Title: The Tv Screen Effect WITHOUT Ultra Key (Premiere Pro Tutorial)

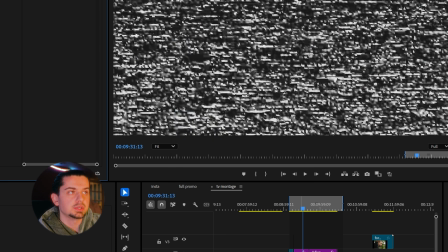So I know that it needs to be distorted in some type of way. It needs to be kind of shallowed out, distorted, maybe echoey.
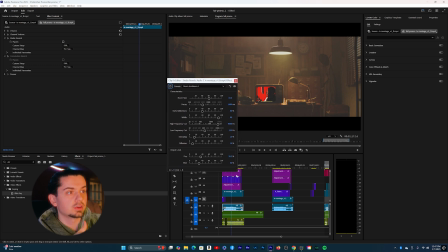So having those ideas, then I go into kind of the reverb, the studio reverb section and those effects, and tweak it to my liking to sound as realistic as possible.
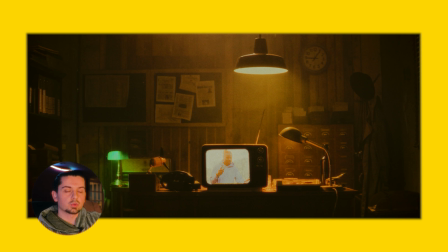The only difference between the two, the wide shot, we're further away from the TV, so it's gonna sound a little bit further away.
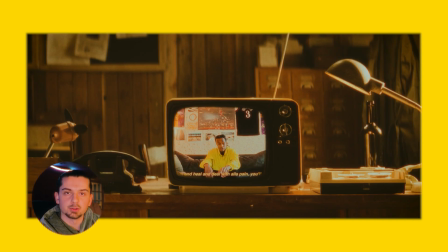Or the close-up is gonna be louder.
Some appreciation even when the feelings come again. You'll see that you gained a lot of strength.
Because again, and I repeat, the overall goal is to make everything feel whole. But in the end, with everything completed and I enjoyed where it got to the final point, this was the final result.
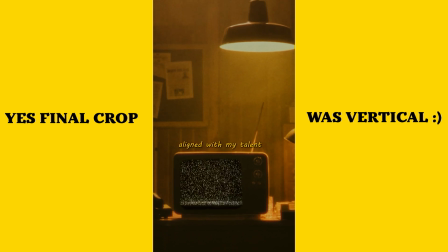Enjoy the final result.
Ever since my realized purpose aligned with my talent, the golden message has always been internal growth.
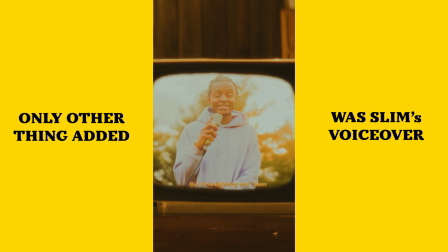I've been missing and been dealing with some dreary stuff, but he is listening and I've been venting cause this year been tough for everyone.
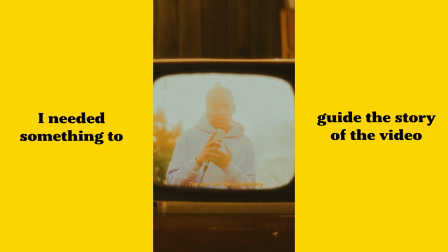So I've been in his presence getting near him cause the fear and the uncertainty around us isn't clearing but consistent.
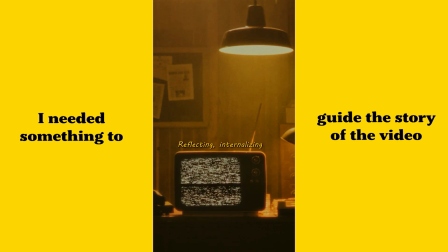I learned what not to do by looking around me, reflecting, internalizing. It's all the brain, got a feeling he'll deal with all the pain.
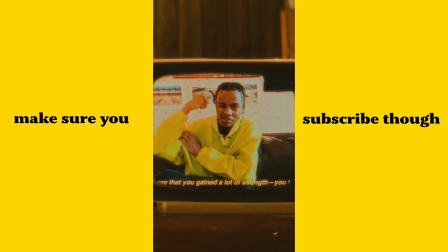You'll gain some appreciation even when the feelings come again. You'll see that you gained a lot of strength. sharpening both how I write the message and how I deliver it.
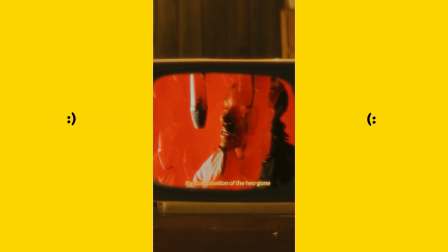Sound has been solidified, the bars was always liquefied. The combination of the two gon' have the listeners hypnotized.
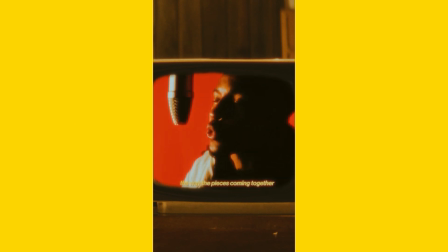I will advise that y'all make way, cause I'm gon' hit the mind. The way the pieces coming together, the picture digitized.
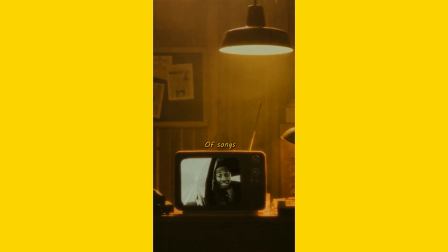Stockpiling my arsenal, so to say, of songs based on my lived experiences and what I learned from them.
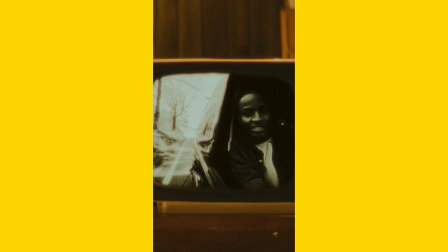I'm awake and then we only getting started. If they say that consistency is key, I'm making copies of hitters.
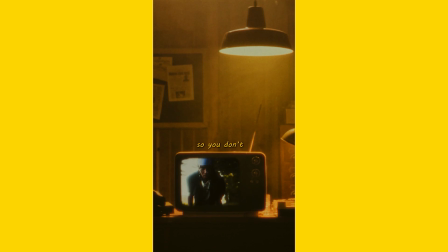So you don't gotta repeat them.
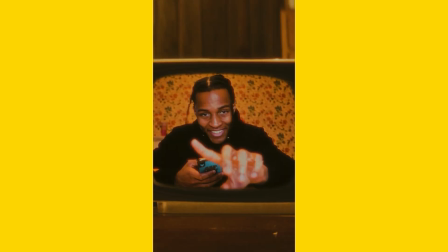I can only pray and hope that I present and do my best and that people respond to it.
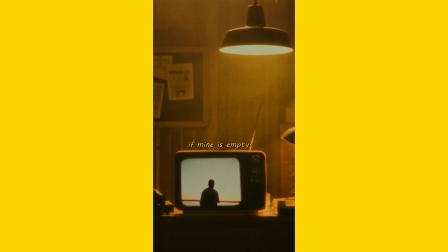That being said, I can't pour into your cup if mine is empty. So that begs the decades-old question first asked by Miss Lauren Hill.
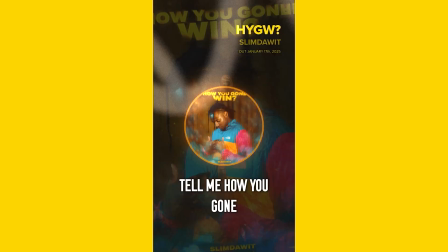How you gonna win? Tell me how you gon' win when you ain't right within.
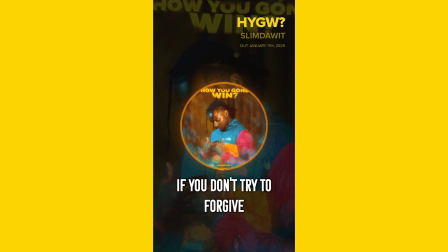And how you gon' live if you don't try to forgive. Pay attention to the energies and light you emit.
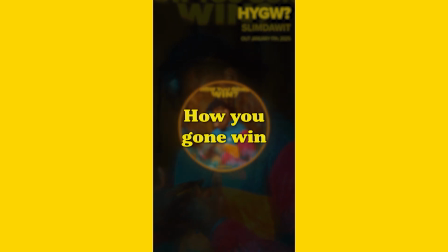Cause some people gon' remember and mirror how you made them feel. How You Gonna Win, featuring the class of 2025, out January 17th. Tap in.
But yeah, it was cool. I hope you guys enjoyed that breakdown. Let me know if you guys have any more questions. Stay safe, everyone. Always what you love, and I'll catch y'all in the next video. Peace.